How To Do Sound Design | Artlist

Hey everybody, this is Leran from Artlist and welcome back to our channel. If you haven't heard or noticed we just launched our new sound effects feature on Artlist. You can check it out, link is in the description below. And for that special occasion we thought, why not talk about sound design and teach you guys how to take your videos with it to the next level.
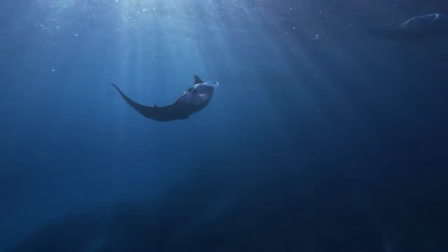But before we start, hit that like button and subscribe to our YouTube channel using that notification bell on to never miss another video with us. We also have an amazing giveaway waiting for you at the end of the video and we're going to announce our four lucky winners from the last video's giveaway. So make sure you stick around. Let's jump in.
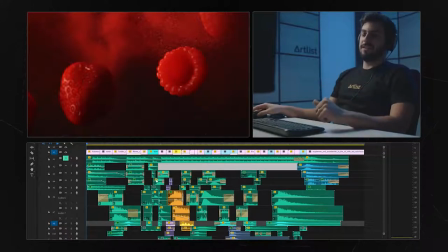(0:48)
So this is a project we did for the sound effect bundle we gave away for Black Friday. As you can see, there is a ton of sound design we did here. This is the video without sound design, just with the music.
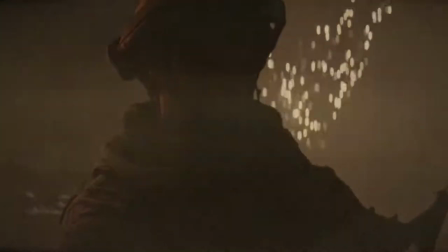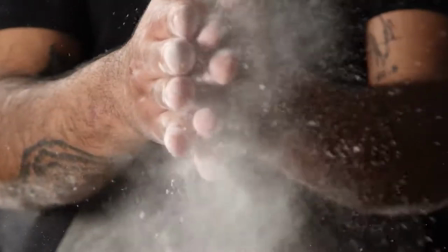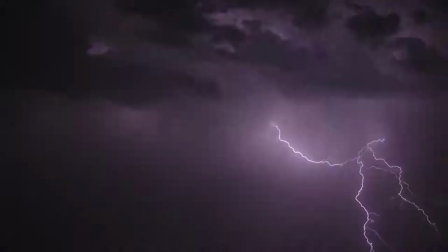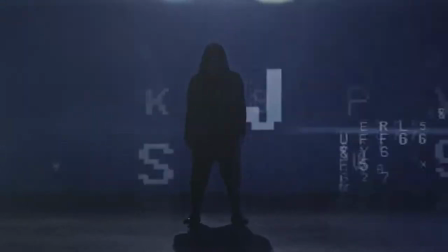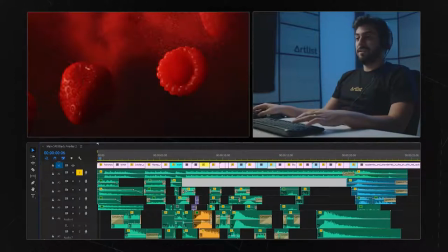(1:30)
Pretty cool, but it can get a lot better than that. All you need to do is add some sound design. Now, I want to show you how it looks and how it sounds with only sound design.
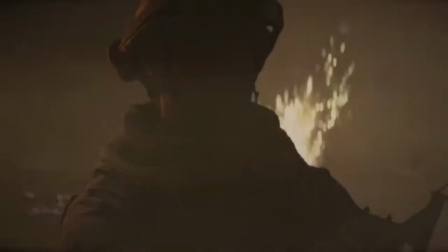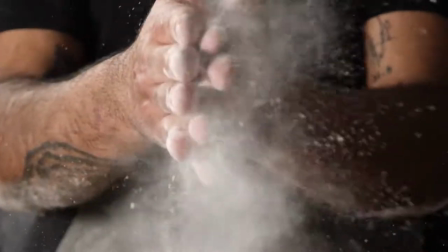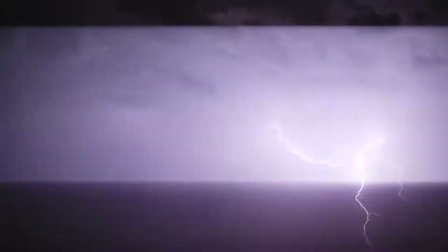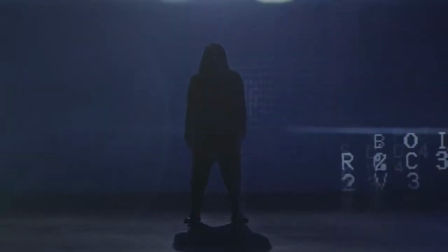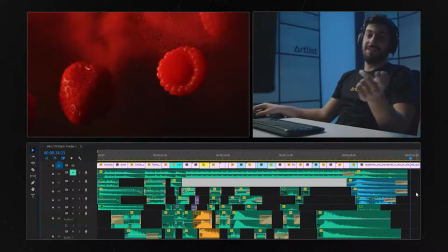(2:05)
The video works both ways, either only with sound effects or only with music. Combine these two together and you get a really, really cool video. So, let's go a little bit into depth on what we did here.
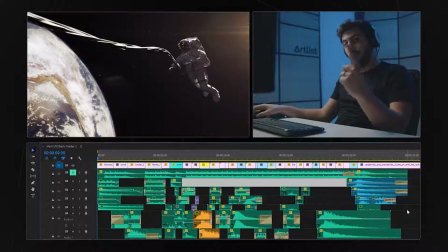(2:21)
Don't use one sound effect. Always try to stack the layers on top of each other with different sounds. They could be similar, but they don't have to be the same sound. So, I'll give you an example.
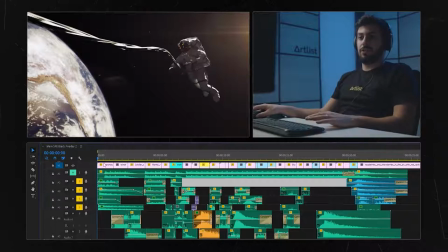(2:36)
Let's put these layers on solo. These layers are actually for the first scene you saw of the astronaut. So, check this out.
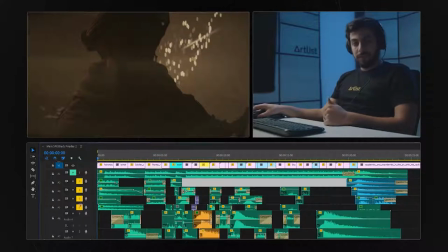(2:47)
so you can see we have four different layers each layer gives it more depth so let's separate those four layers so
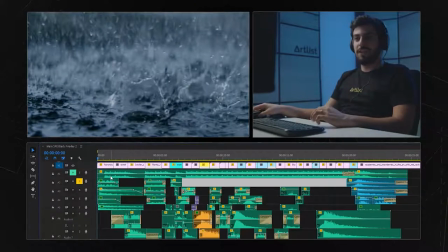(2:58)
you can hear people talking on radio communication this is another sound now this is
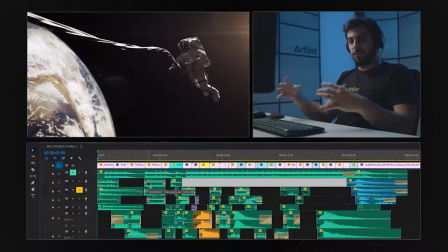(3:04)
an intro impact starts the whole film it's very big it's very long this is another layer of atmosphere where you hear the astronaut breathing.
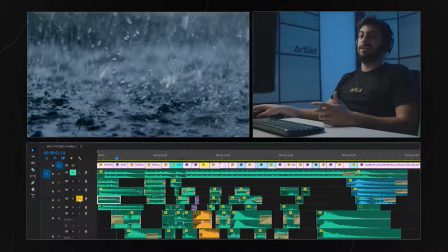(3:22)
Now at space from this distance you probably won't hear the astronaut breathing, you need to be in his helmet but this is the beauty of sound design. This gives you the depth of the scene, it puts the audience invested into that scene.
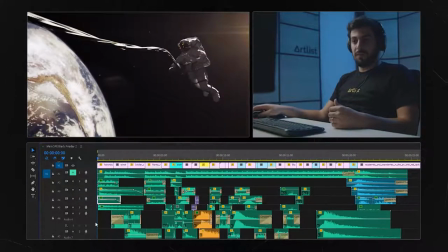(3:37)
And the fifth and final sound for this specific shot, this little shot, five layers of sound, another impact. So here's that sound.
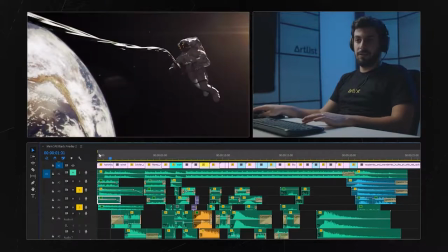(3:50)
these two impacts together and together with the breathing and the radio communication and you've got yourself a great sound design for a small shop I
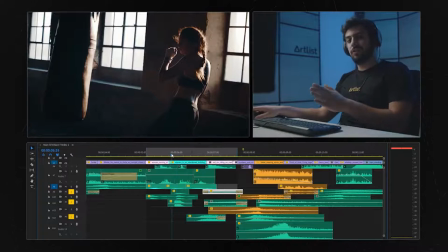(4:08)
want you to notice for this little transition we did with
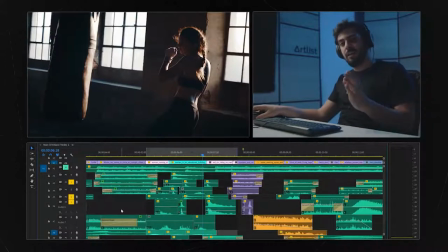(4:14)
the girl you don't see the punch but you hear it to emphasize this cut you have three different sounds to give you the impact and with the car you starting to hear it before it comes in so this is how it looks and this is how it sounds so we have three different
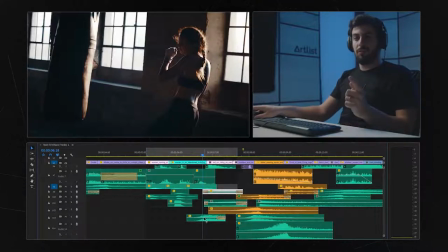(4:31)
sounds for the car and this main sound is the one that will help the transition you can see it starting to go in with the hit that we don't see okay
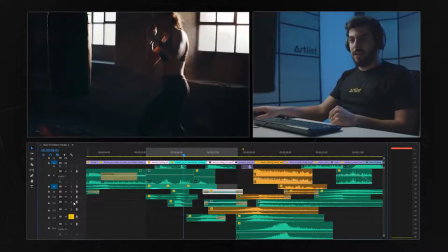(4:46)
so this gives the impact of the transition and when you add the rest of the sounds for the car you get a really great transition using only sound design in
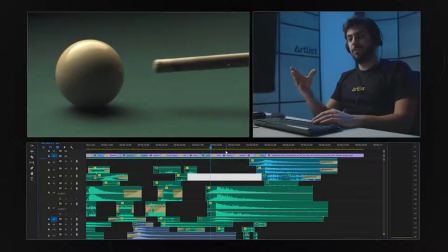(5:01)
this case where you see the pool ball getting hit and we transition into the police scene so we wanted to create something a lot more powerful when seeing this specific shot it's a close-up and
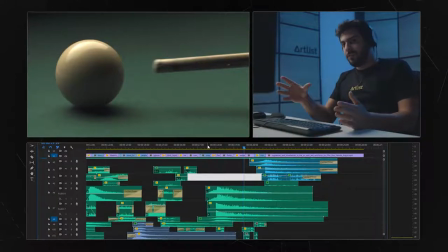(5:16)
we wanted to give that a lot of power so obviously that's not the sound that you hear when you're hitting a pool ball. You have three different impacts. You can hear this one with a riser which gives you a more tension and
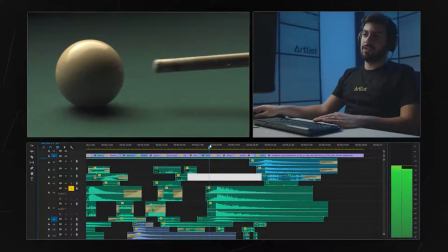(5:33)
more power to the scene and it actually gives you a nice transition to that specific shot.
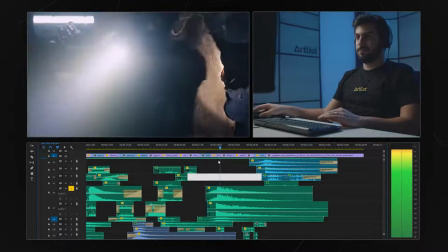(5:40)
So this is the riser with the impact. You have the impact itself.
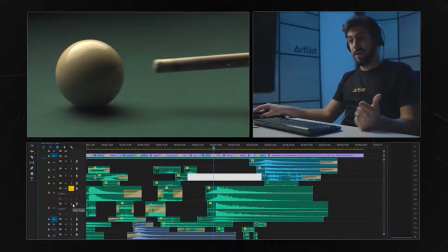(5:46)
So you have a riser with an impact you have another impact okay
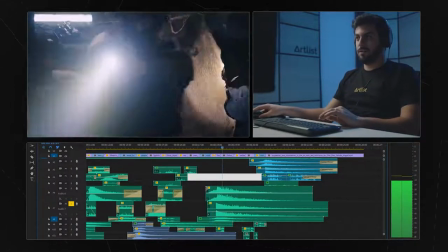(5:53)
you can hear it without the first one let's solo that okay so you have a really low pass really
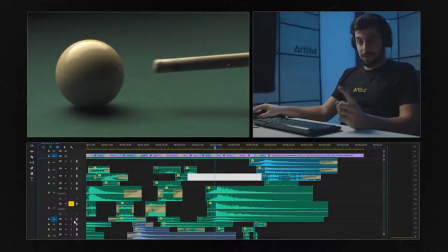(6:02)
heavy based impact and you have another impact so these are three different impacts like we've said this one is with the riser as well okay even sounds a bit metal sounding so you have three different
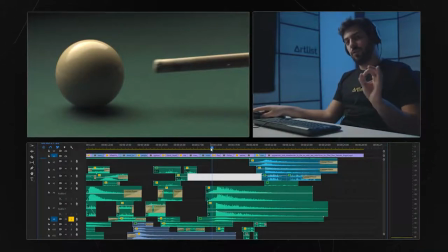(6:18)
impacts with risers for just one short hit with the billiard stick on a billiard ball.
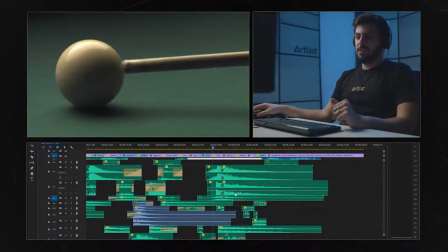(6:29)
So to transition those two shots you also have the gun loading which obviously the
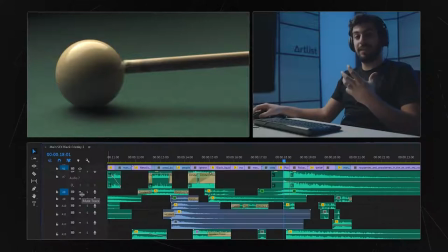(6:36)
dude in the specific visual didn't do but it makes sense when you see them coming into the room.
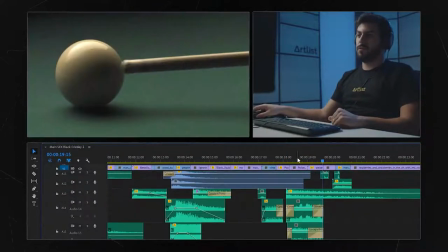(6:43)
So this is how it sounds and of course you have these two sounds for the police coming
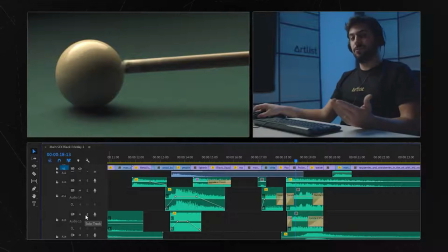(6:51)
in one is the police sirens and the radio communication so
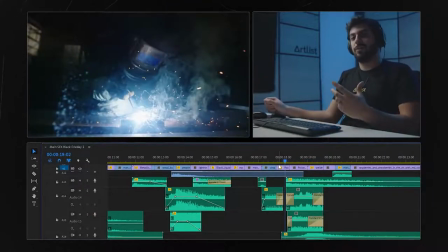(7:00)
you don't actually see the sirens you don't see any radio communication but it's there to tell a better story a more convincing story exploding